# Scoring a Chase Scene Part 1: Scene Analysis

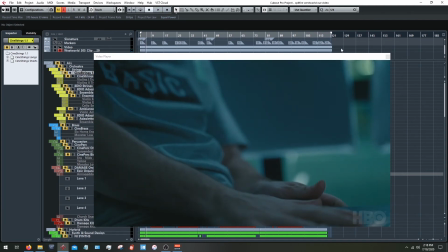737s
Okay, so I'm already going to pause it right here and just note the way the scene starts is probably one of the lowest points of dynamic energy in the scene entirely, and I definitely wanted to
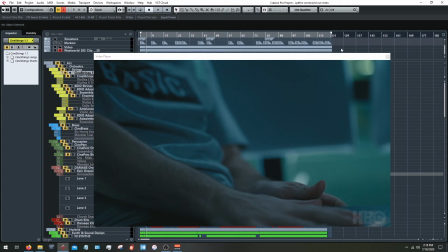754s
mirror that with the arrangement. So even just the first few seconds here, you can make a note.
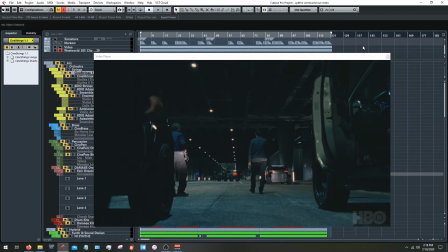761s
Okay, the scene kind of starts at a low point, and then all of a sudden, gunfire comes out, and things are going to start ramping up. So we want to kind of start at a pace that fits this part,
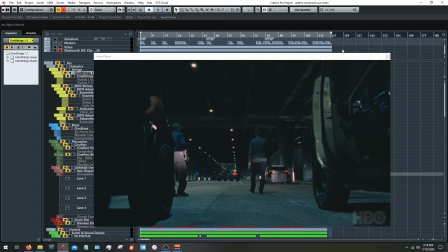776s
and then sort of rises with the energy in the scene.
We're approaching now.
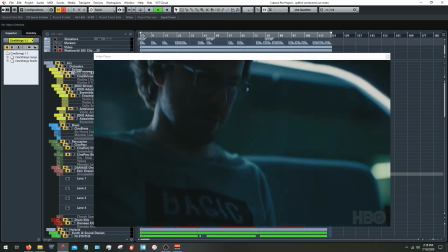782s From here Got it. to here.
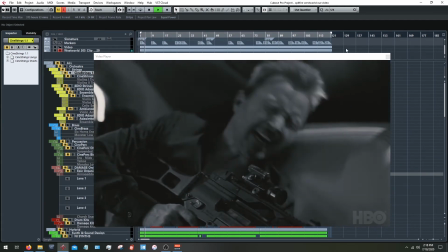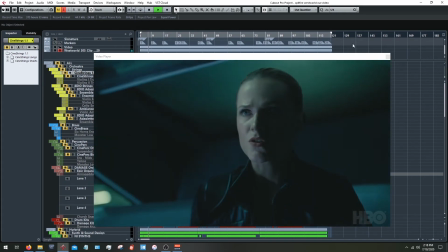791s Verified. Enable semi-automatic control. Disable safety features. Maximum speed. Go.
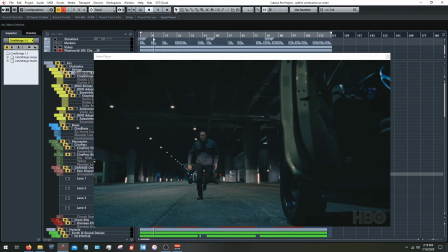802s
And let me pause here to highlight something else you can see with my mouse up here. In Cubase and possibly some other DAWs do this as well. They have this markers feature, which is super handy,
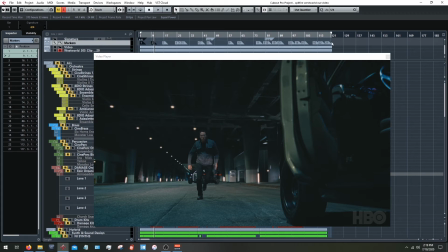813s
and it lists all the different markers I have above here with the video and audio files for the scene. And basically this enables me to kind of highlight certain things. You can also add in notes to these markers.
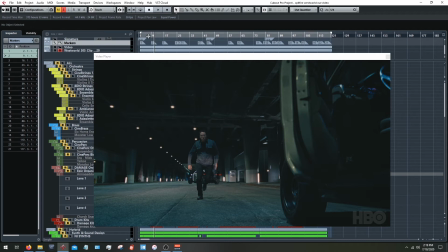831s
I kind of like to just keep mental notes, or maybe keep the specific notes in a separate document. So clearly you can see
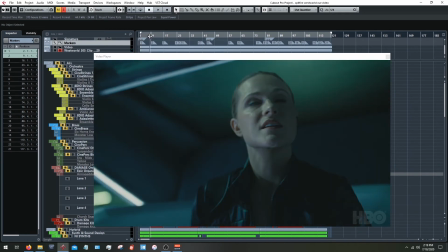843s
marker 1 starts the scene, and then right as the vehicle starts to speed up and drive away,
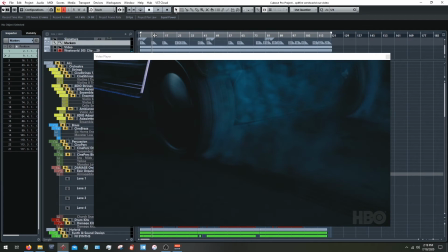851s
I have marker 2 there, because I want to remember this is the point at which the action starts. And I wanted to make a mental note here that I want things to kind of ramp up here. I want to introduce energy into the music that's going to highlight this,
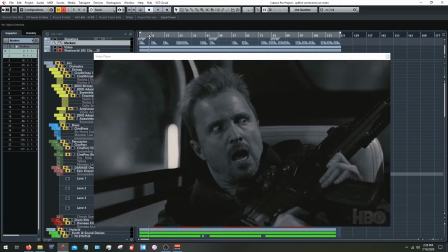869s
because all of a sudden we weren't moving and we're kind of sitting ducks, and now we're starting to make our escape.
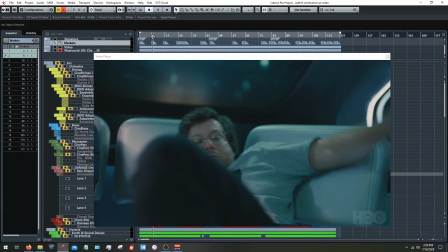875s
And there needs to be a musical shift there that highlights this. So using markers, or even just taking notes if your DAW doesn't have this kind of feature, although I think most should, is beneficial.
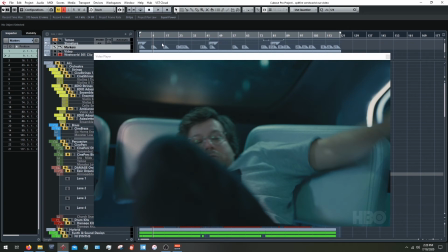891s
Another thing that might be good to sort of show you here above is my my tempo automation here. Now, like I was saying before, there are going to be rises and falls and dynamics within the scene.
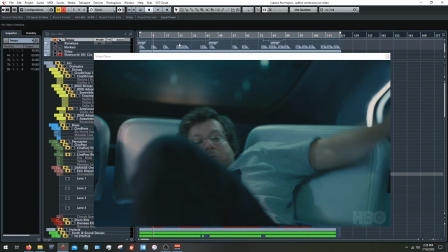907s
There are going to be different sections of action where different things are happening, and changes of tempo, either increases or decreases, is something that can help musically with these transitions within the scene.
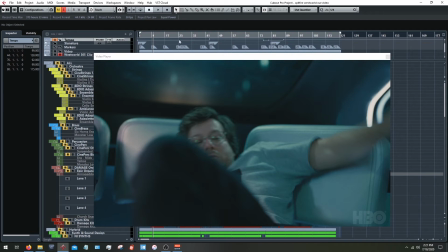924s
So you can see here we're starting at about 99 BPM, and then later on in the scene we're going to be rising and falling a bit. And that's something to keep in mind and kind of ask yourself as you're watching, like, what kind of,
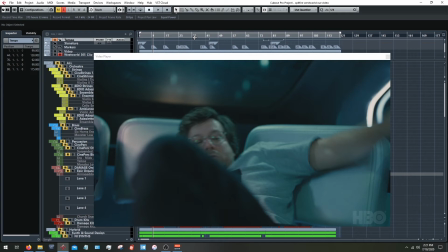940s
if I'm going to be making something kind of rhythmic, what kind of a tempo do I feel like, just feels right with this section of the film? And I'll turn my tempo click on real quick.
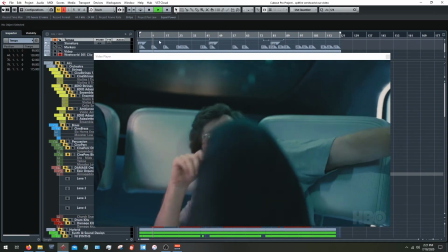956s
You can hear.
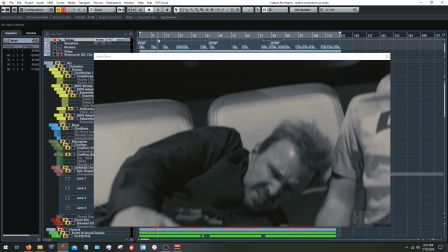961s
In this case, it was 99 for me at this section. So tempo, shifts in the scene, these are things we're keeping an eye out for. Let's go ahead and proceed.
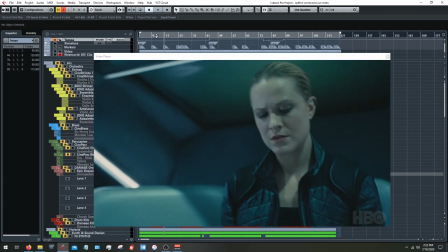982s
You can see we got to marker 3 here because there was a shift from the vehicles pursuing to the inside of the car. And there's not always going to be a shift musically that I want just by location.
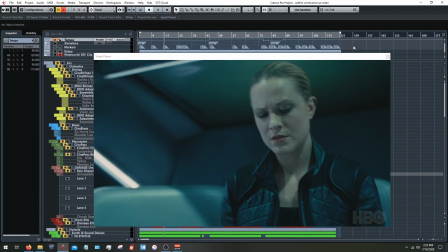998s
Don't necessarily think that, the location kind of changed, so we need to change the music. It's not quite like that. But the dynamics may determine whether or not you want to do that. Let's go ahead and continue on here.
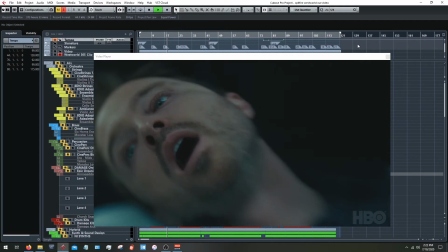1017s What's happening to him? I think he's switching genres.
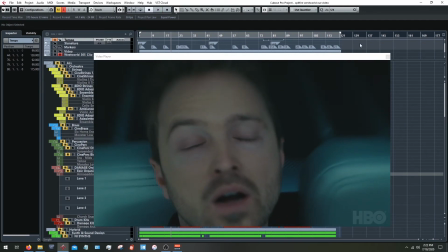1024s
Okay, so this is a good place to stop. One of the things we can make a note of here is obviously there's been a shift in the state of one of our characters here. And so this would be a really good place to kind of accent that, to musically support the idea that something's going on with this character that maybe shouldn't be, maybe wasn't before.
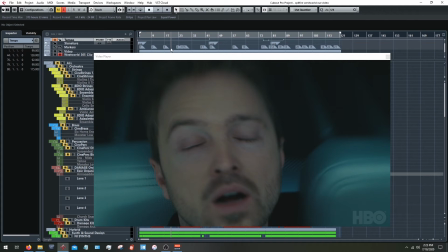1044s
And especially, that especially makes, to my mind, this section of the scene a good candidate for a shift in dynamics,
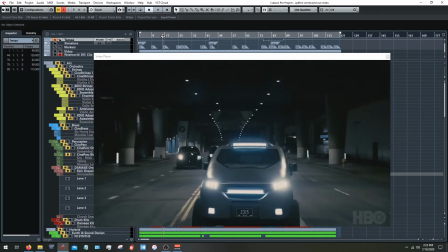1054s
because what was happening here with the pursuit is very much different from what we're experiencing here with this character.
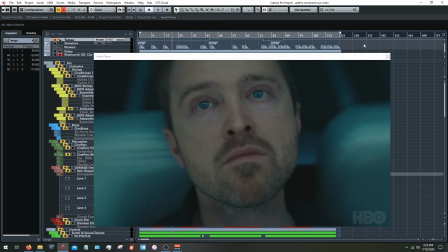1063s
Okay, let's keep going.
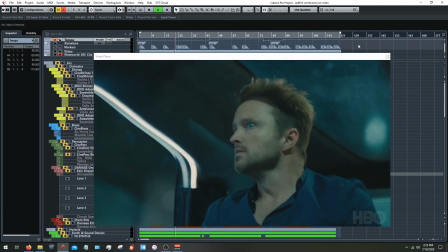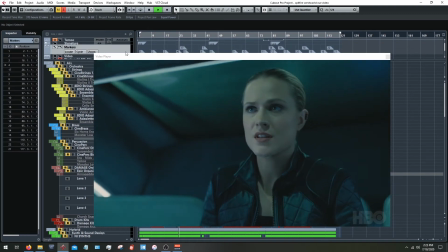1073s We need distance. Head south.
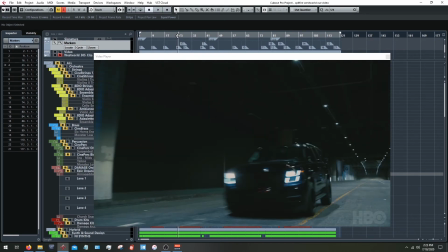1077s
Now, obviously, you may have noticed there was a shift back to the cars pursuing, and then back to some dialogue here.
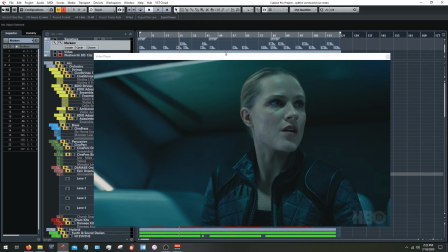1084s
So I have those notated here in the markers. And my numbers are all kinds of screwed up, but that's okay. The individual markers just kind of, it doesn't really matter which number it is. So yeah, we have the chase here, and then we have some dialogue coming
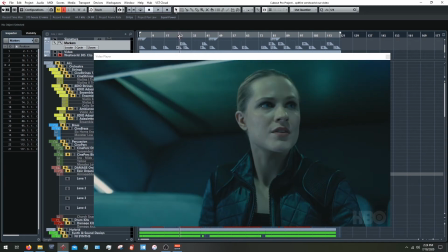1103s
before then, and then we're going back to the chase here.
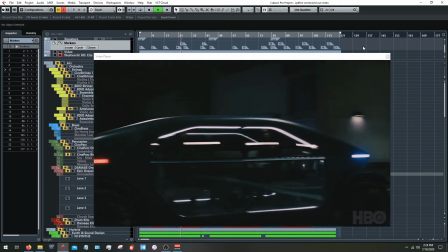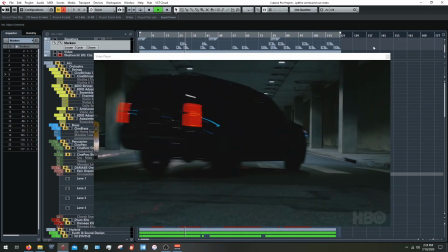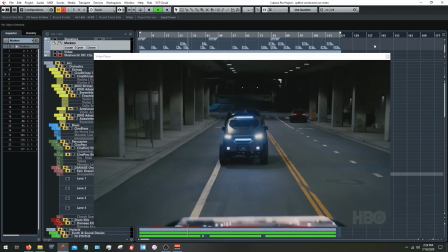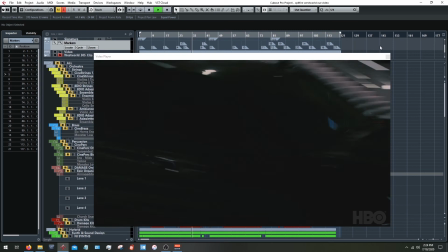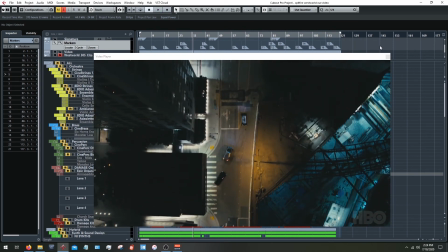1127s
Now this section right here, I didn't make a marker for, but as we'll hear in the next video when we look at the arrangement, this shift right here,
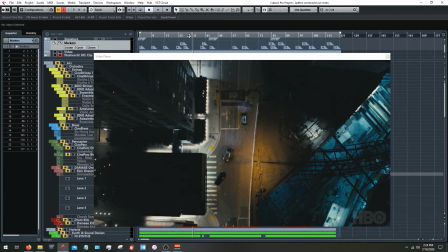1140s
this change in shot is something I wanted to accent, that I took an opportunity to do, to highlight.
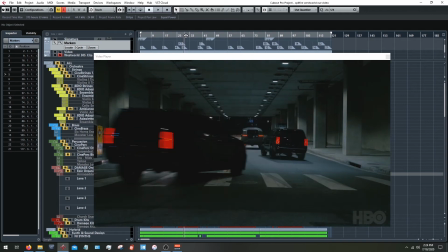1149s
And that's basically that, like, all up until this point, we've been on the ground. This is from the vehicle's perspective.
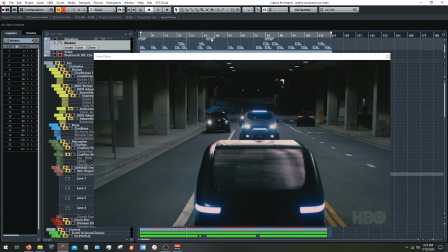1158s
We're not quite necessarily like at a POV shot from inside the vehicle, but they're all more or less level with the street, with the ground.
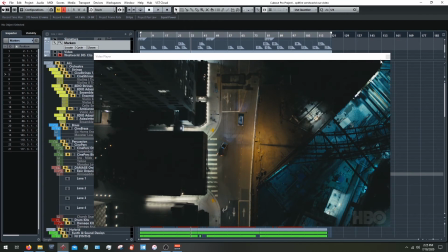1170s
And from inside with the characters. And then all of a sudden we shift here and we get this nice, pretty cool aerial shot.
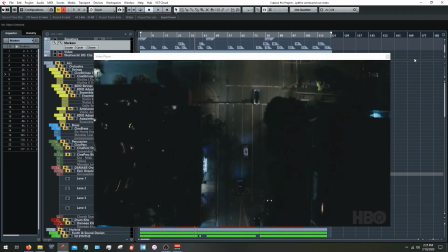1178s
And suddenly the scope has been widened. We're seeing more of our surroundings,
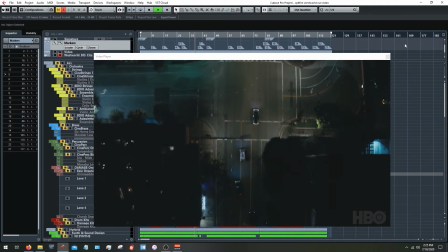1186s
We're seeing more of, where the vehicles are going. And then we kind of go back to ground level.
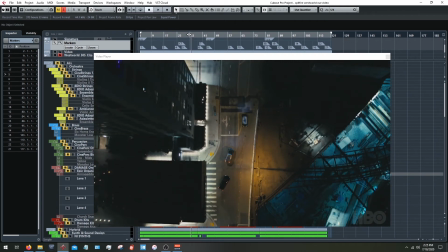1194s
But this shot right here I thought would be, and especially in these moments where there's not much dialogue,
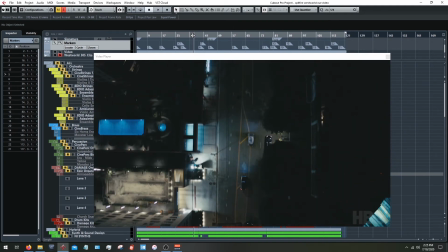1202s
there's lots of room for music. I thought that shift would be one that was fun to highlight. And so keeping an eye on the cinematography and the visuals and changes in visuals and sort of accenting those with music as well is another, useful tool to have.